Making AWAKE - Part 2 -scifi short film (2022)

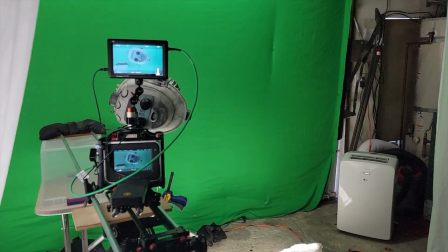[0:03]
The filming of Awake involved about two weeks of green screen photography inside my garage,
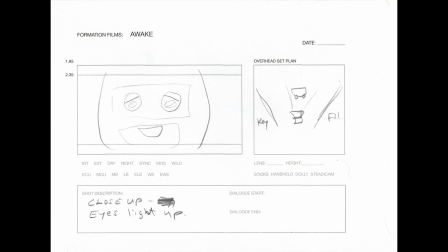[0:10]
following a detailed storyboard that I had sketched out based on the script.
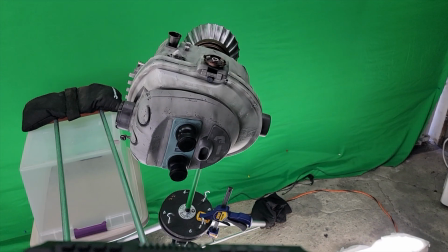[0:15]
For some shots, the Proby puppet was mounted on a rotating base,
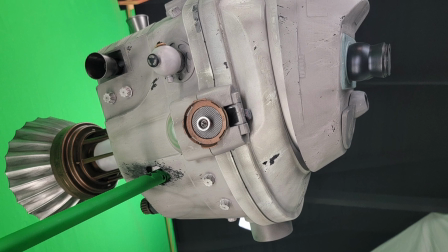[0:19]
but most of the time he was locked off in a fixed position and the camera would move around him.
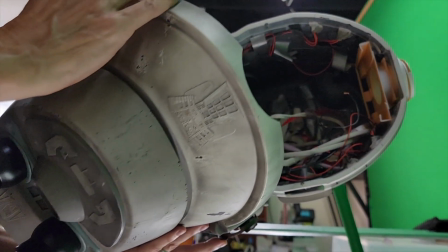[0:26]
For shots involving eye movement, the front half of his head would be separated from his body to allow a puppeteer to operate the eyes.
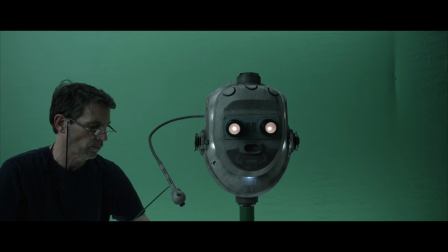[0:35]
Proby's utility arm was puppeteered with a rod that would be painted out later.
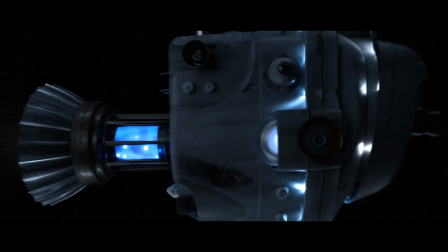[0:41]
The most difficult shot to pull off was probably the final shot in the film where Proby exits the wormhole and flies past camera and towards the earth.
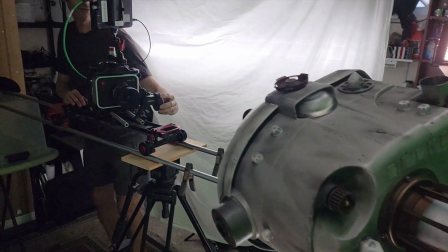[0:51]
It was very tricky because I only had room for about seven feet of dolly movement,
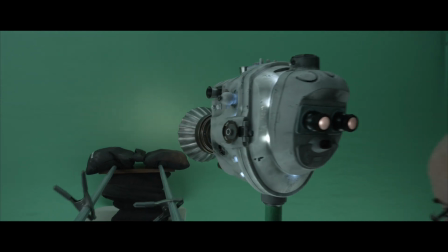[0:56]
So the way that shot was done was pushing towards Proby as he rotated on his base,
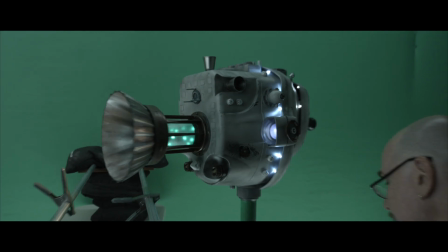[1:02]
then gently reversing the dolly as he faced away from camera.
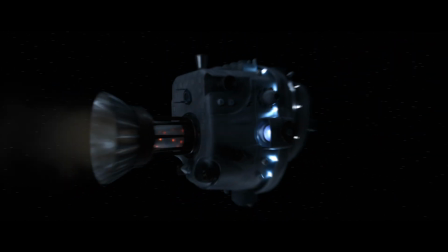[1:07]
The start and end frames were then enhanced with digital animation in post-production to make it appear that he was traveling much further distance.
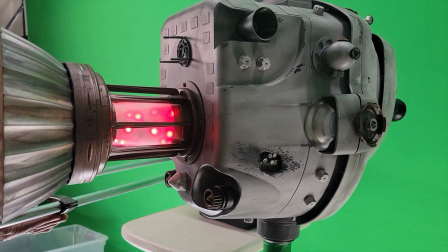[1:16]
The other big challenge was figuring out how to light Proby.
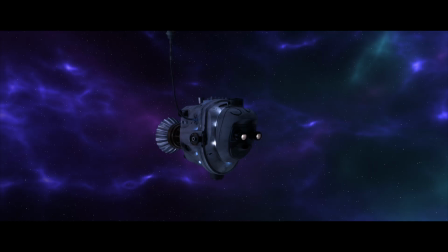[1:20]
Once I decided that he was going to be surrounded by a colorful dust clouds in space with no obvious sun source,
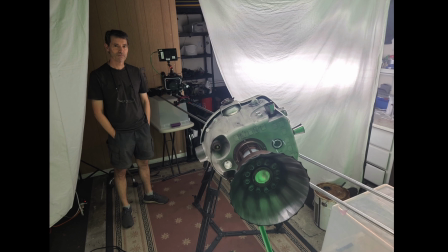[1:27]
I wanted to light him in a very soft way, but still bright enough to hold a reasonable amount of depth of field on the model.
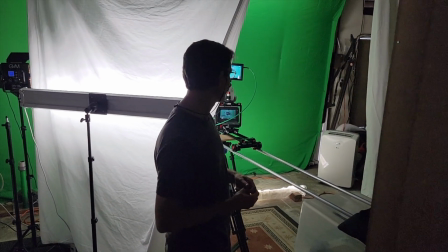[1:36]
So I ended up using bright but inexpensive LED lights from Home Depot,
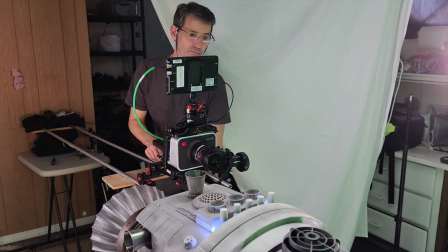[1:42]
diffused by white bedsheets set up in a wedge around the model.
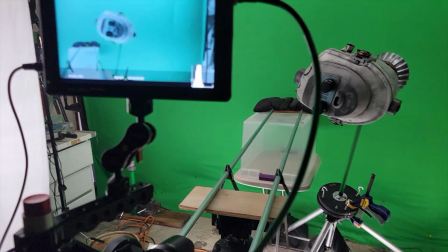[1:48]
The green screen was also lit with several of these same LED strip lights.
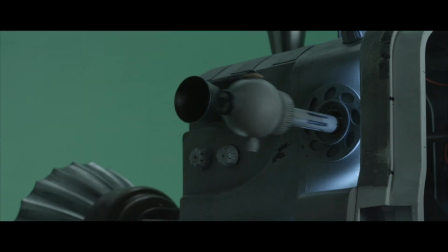[1:53]
At the end of the shoot, I did a rough edit with the green screen footage to be confident that I had everything I needed for the film.
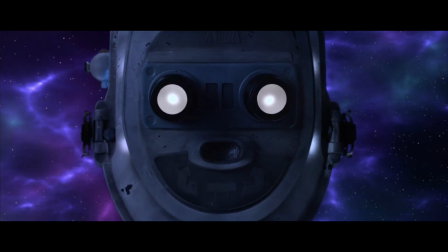[1:59]
Then I packed everything away and moved into the long post-production phase. Click the link to see Part 3.